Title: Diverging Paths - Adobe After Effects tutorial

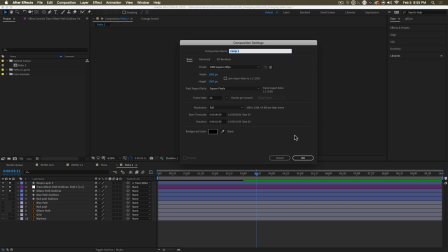[8:11]
Let's call this camera movement.
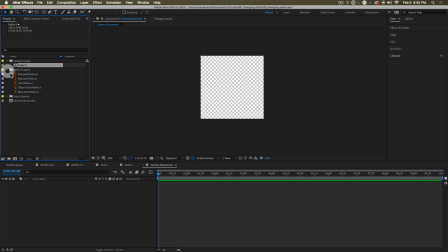[8:13]
We would then take our paths, and rather than using that janky one that we just did, let's use the paths from the intro example that you would have seen.
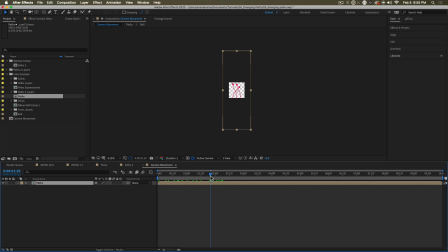[8:21]
And right now we're not looking at anything because we're staring into the middle of this space.
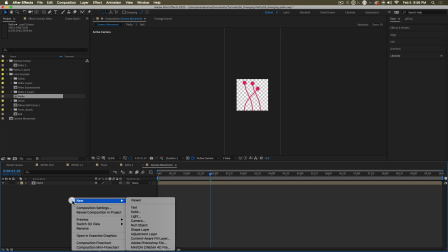[8:27]
We're going to make this 3D. We are going to make a new camera, 50 millimeter or whatever.
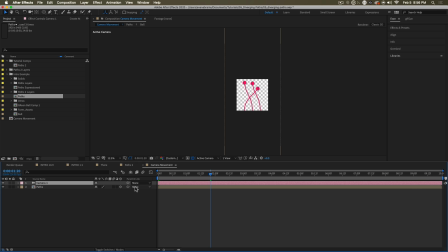[8:32]
The big important part is make sure it's a one node camera. Hit OK, call open its position, go ahead and separate those dimensions. Separating the dimensions is helpful. And now we're going to dial that Y position down here.
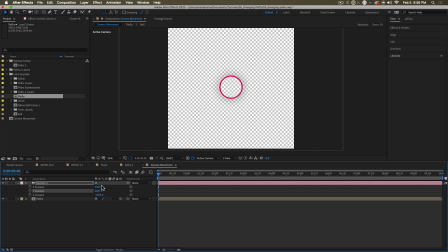[8:47]
It's going to come down. So we're going to be looking at the start, the origin of our situation. 2700 sounds good. Let's set a keyframe there. If you remember from previously, the whole animation resolves at around 3 seconds.
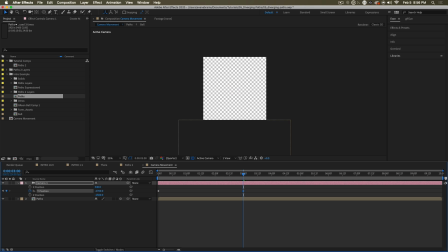[9:03]
So we can actually take this to negative that number. Ooh, that's a bit too far. Let me just back it up a little bit. Here we are. So now we're at the end. And now if we observe the animation, oh, we're way ahead of the thing as it starts to go.
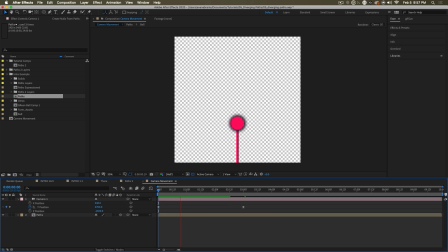[9:17]
So we're going to need to massage these keyframes. So now the camera is following along as these paths go and dip and move and go places. Pretty good. So far, so interesting. You're going to want to go into the graph editor, though, and play around with these values.
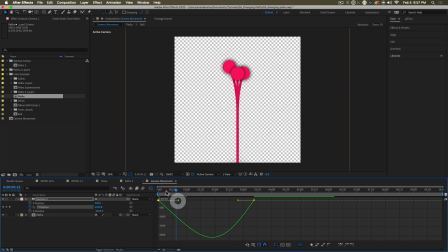[9:34]
Maybe the camera should be getting off to a slow start because it didn't anticipate for this to be going so fast. And then it tries to accelerate to catch up. And you really need to play around with the relationship between the camera speed and these object speed so that we can feel how quickly they're going. Are they accelerating? Are they decelerating? Are we accelerating and decelerating? So you're going to want to play around with that to find what actually feels right for what you're doing.
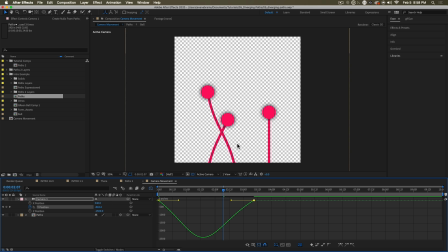[10:04]
If this is about chasing these things and they're getting ahead of us, you would probably want them at the top of the frame, and you would adjust this curve or these points in order to make that happen. If we're traveling along with them, then we would probably change this curve slightly to make that happen.
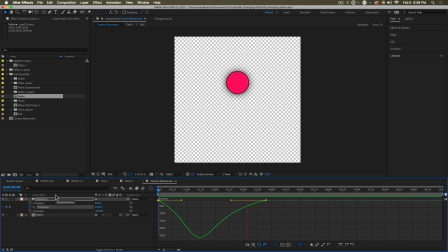[10:23]
So it's all about the nuances of this curve. When should you be seeing what? Also consider moving in and out using the Z position. Whoa. So that can be nice if you want to take like a kind of rising upwards as you go,
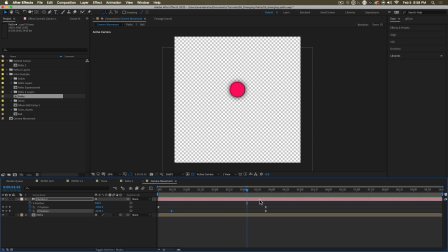[10:38]
so we can get even more of a view of this thing, and then maybe follow those down into the hole. Zoom. You could do that. Everything's on the table here. You are the master of this scene.
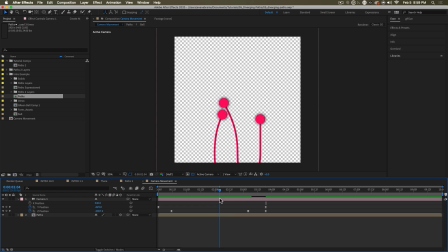[10:50]
Nothing will surprise you. You can move around as you like. But even with all of the camera movement, we're still a little bit lost, right? Here in the middle, is the camera moving back and forth? What's happening? We don't have enough points out here in the scene to really tell us what's happening.
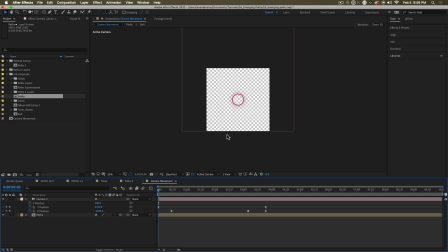[11:09]
We can sell this a lot better. So what I would recommend is having some kind of texture, some kind of detail that tells us we're moving from one area to another. We can accomplish that by just putting something in the background. So let's make a big rectangle.
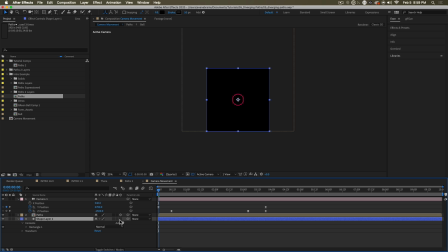[11:23]
And with this rectangle, I'm going to want it to be three-dimensional as well. So you can see it goes way up here.
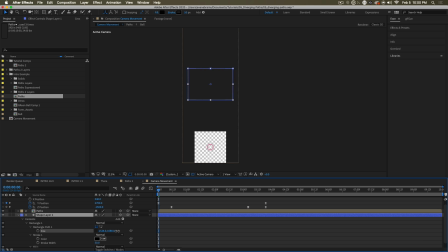[11:31]
And I'm just going to go ahead, unlink the sizes of this rectangle, and I'm just going to make it super large like this. So that takes up the whole space. And then what I think I will do is I will give it a gradient fill.
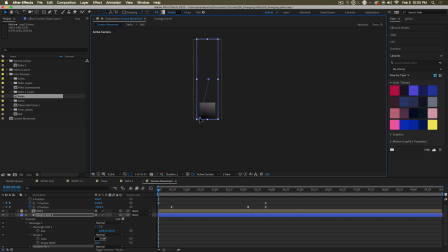[11:45]
Ooh, a cool gradient. And I'm just going to stretch these points to run from this corner up to this corner.
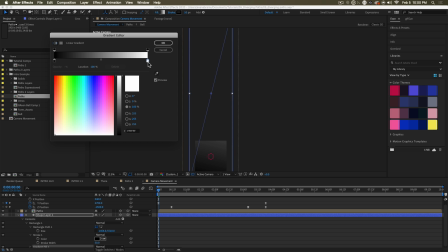[11:52]
Good. And now I'll change that fill, and I'm going to use some of these libraries over here.
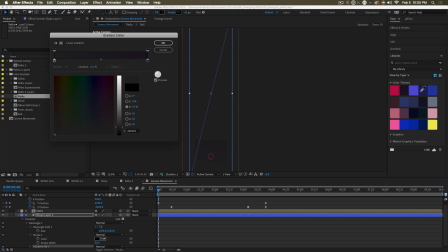[11:59]
Let's go from this dark color, and now let's go to maybe this not quite as dark color.
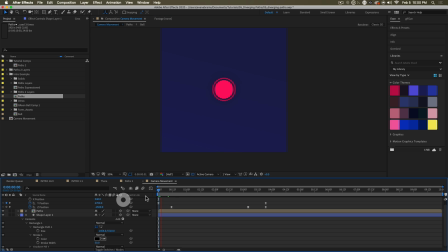[12:07]
And we'll see if this has improved our scene at all. So now we're going, yep, and it's becoming darker. Oh, and we're moving away. So I think what we'll want to do is actually expand this out. Keep expanding.